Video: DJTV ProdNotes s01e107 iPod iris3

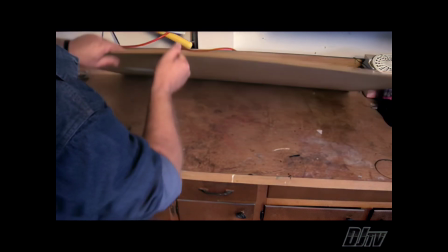[4:25]
It's about the right size that I need, and the back of it is just this cool
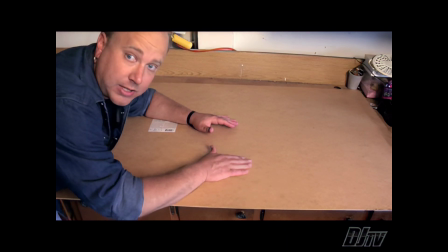[4:32]
wood surface that's kind of, in my opinion, resembles that of a chalkboard. Its only drawback, well, it's not the right color.
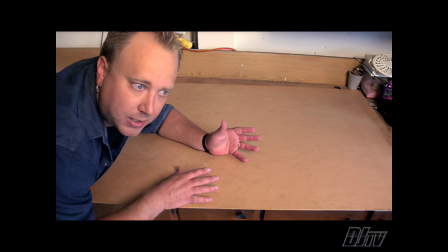[4:38]
In my mind, I'm kind of picturing this old-fashioned green chalkboard with some letters written in chalk.
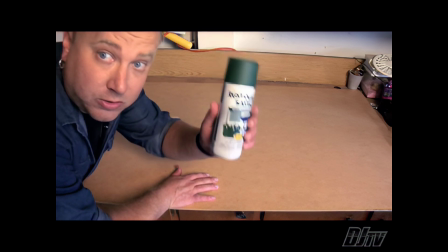[4:45]
So, with a little spray paint, there we go.
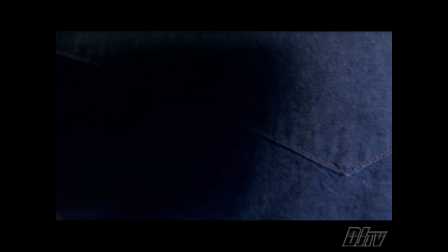[4:51]
Spray a little here, spray a little there.
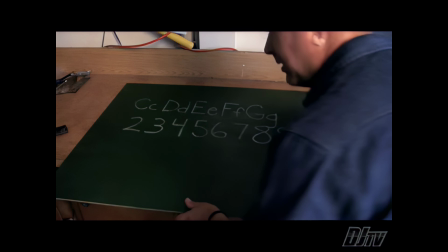[4:57]
Here and there. Good, and voila, we have a chalkboard, sort of.
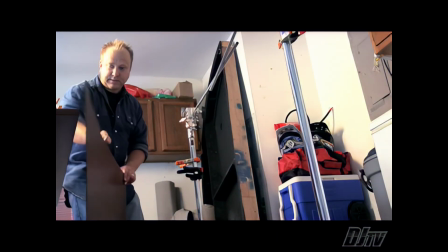[5:08]
Okay, so to mount this, I've got a couple of C-stands here that I've got into place.
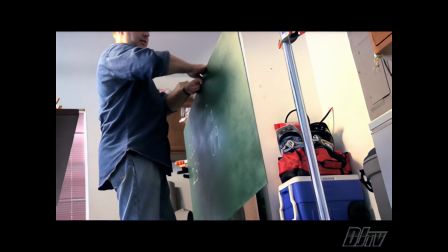[5:14]
So I'm just going to go ahead and take this and clamp it to this one.
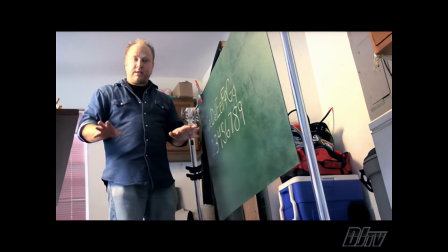[5:25]
And to this one. Okay, now let's go see what our framing looks like so we can make any adjustments to this thing.
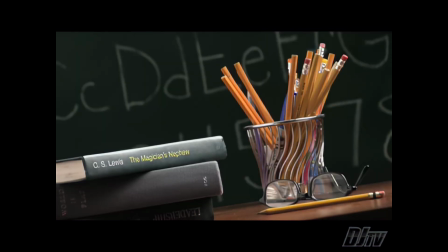[5:33]
Okay, well, we need to move things around a little bit in the frame, but this is coming together. Now we just need to light this baby up.
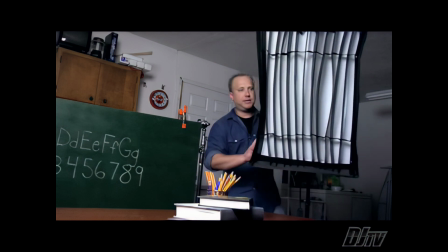[5:41]
Okay, our main source for this is going to be this 1,000-watt light with a softbox attached to it.
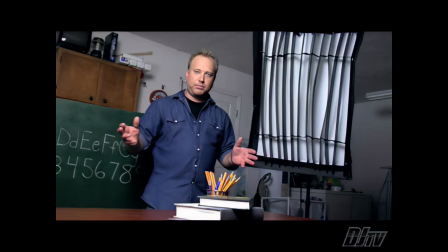[5:47]
You know, I've also got attached to the front of this softbox a little set of louvers. They just kind of helps to take this soft beam of light and just make it a little more directional.
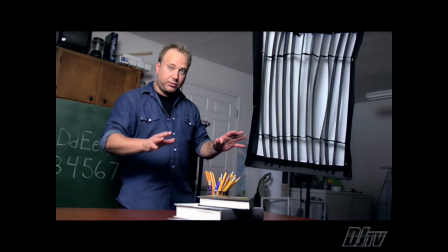[5:55]
This is good for little tight spaces like this.
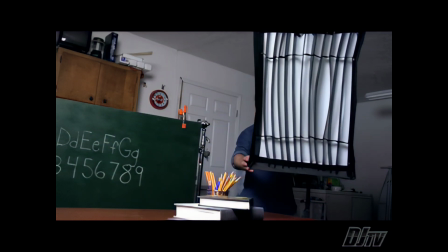[5:57]
Now, as far as positioning goes, I've got it, just off to the side and almost behind our subject. This is going to help me to keep light from spilling onto our chalkboard here, so I can kind of light that separately.
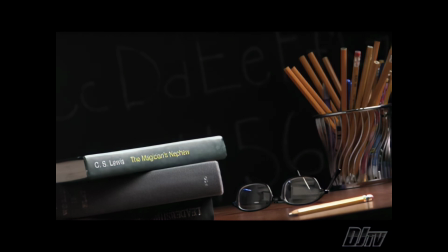[6:10]
I'm going to go ahead and turn this on and see what kind of adjustments I got to make to it.
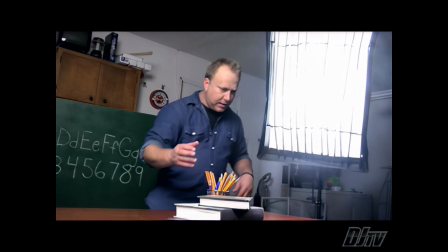[6:17]
Now, since I've got this kind of off to one side into the extreme a little bit,
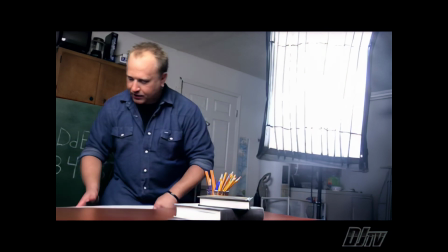[6:22]
I need to fill in the other side and fill in any shadows that we got going on here. And for that, I'm going to use a hunk of foam core.
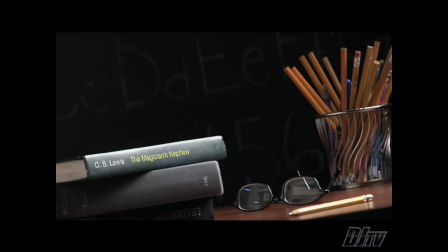[6:29]
I'm just going to go ahead and mount this off to one side, and we'll go see what kind of adjustments we need to make.
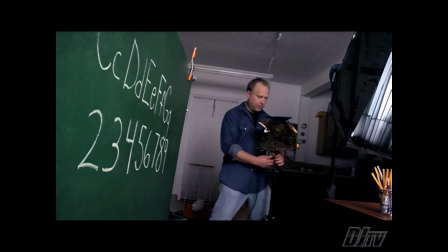[6:36]
Okay, for our chalkboard, I'm using this hard light, this 300-watt jobber here, and I've also got attached to it this light orange gel.
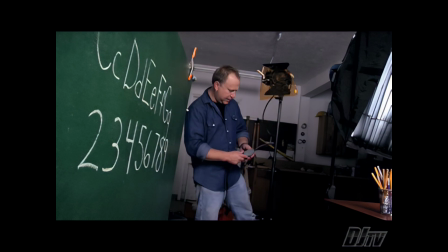[6:45]
Now, I've got it placed just behind our key light here to kind of simulate that the light is all coming from the same source, a window perhaps.
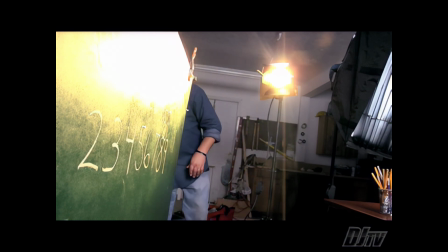[6:54]
And this is where a cookie comes into play. So, you may remember this from another episode.
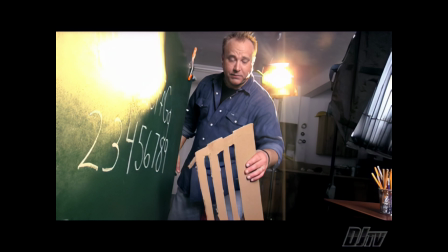[7:00]
This is not a very good looking cookie. It's downright pitiful. I made it from an old box, but it is going to do the job.
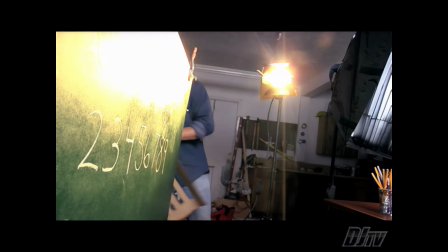[7:06]
Now, since I'm kind of running out of stands, I'm going to go ahead and take this old ironing board,
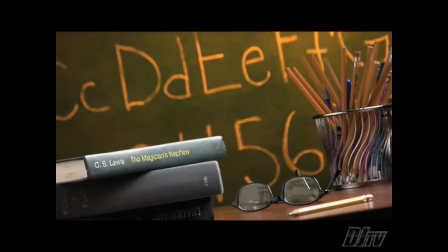[7:12]
and I'm just going to kind of mount it up off to the side, and I'm going to go ahead and I'm going to clamp my cookie to this little arm here.
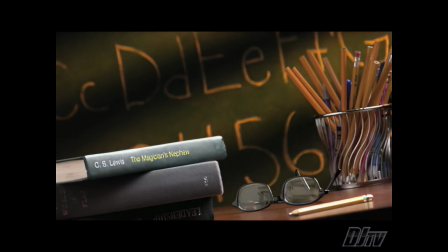[7:19]
This will look pretty good. Now all that's left to do is have the hand drop our apple into place. Why don't we take a look at the final product, huh?
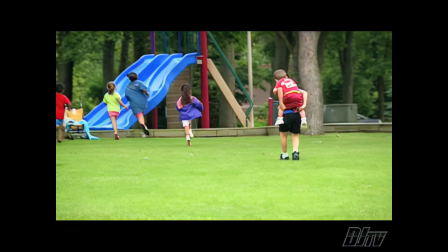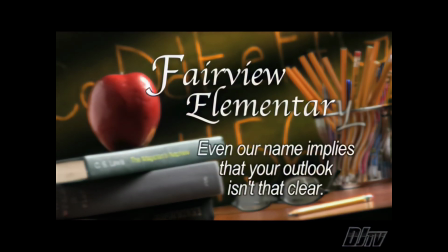[7:34] Fairview Elementary School, where even our name implies that your outlook isn't that clear.
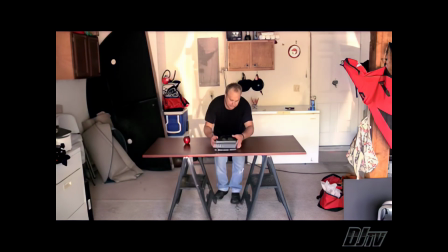[7:42]
All right, let's recap, shall we? All right, we get our desk into place and our props, things like that.
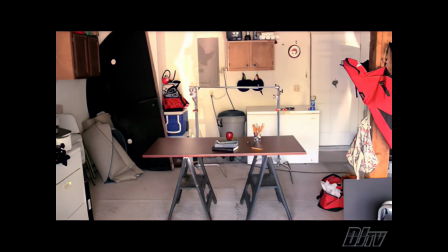[7:48]
Good. Let's go need these C-stands up for our chalkboard background. Excellent.
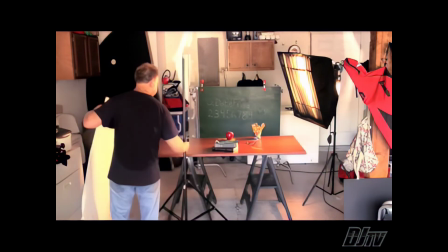[7:54]
And for lighting, we have a 1,000-watt for the key and a bounce card for the fill.
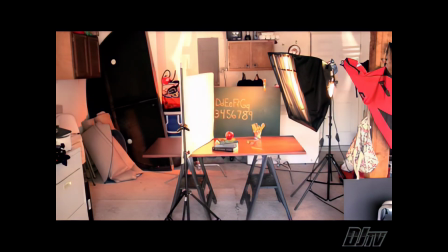[8:01]
And for the background, we're using a 300-watt light with a pathetic little cookie in place.
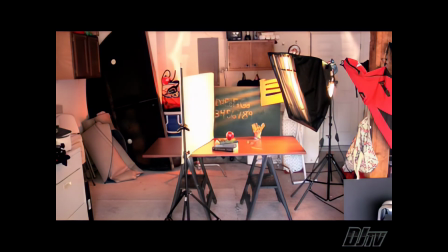[8:06]
This is looking pretty good. Let's shut the garage door, get the overhead lights off, and there we go.
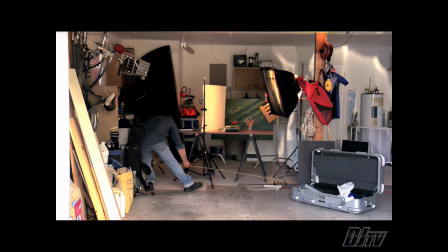[8:13]
About 8 feet. Well, there you go.
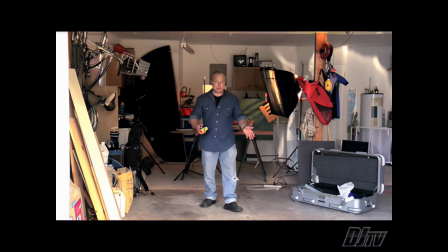[8:18]
Just because you're limited in space doesn't mean you need to be limited in creativity. This whole setup here only took up about an 8x8 section in my garage.
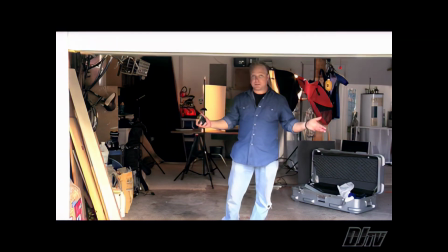[8:25]
By thinking outside of the box, no matter how big your box may be, you can still pull off shots that your clients are going to love.
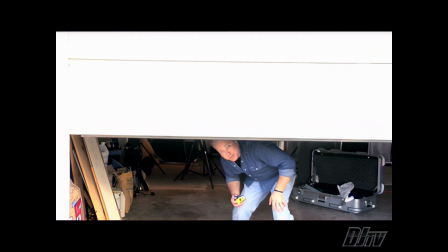[8:31]
Well, that's about it for this week. Thanks a lot for watching.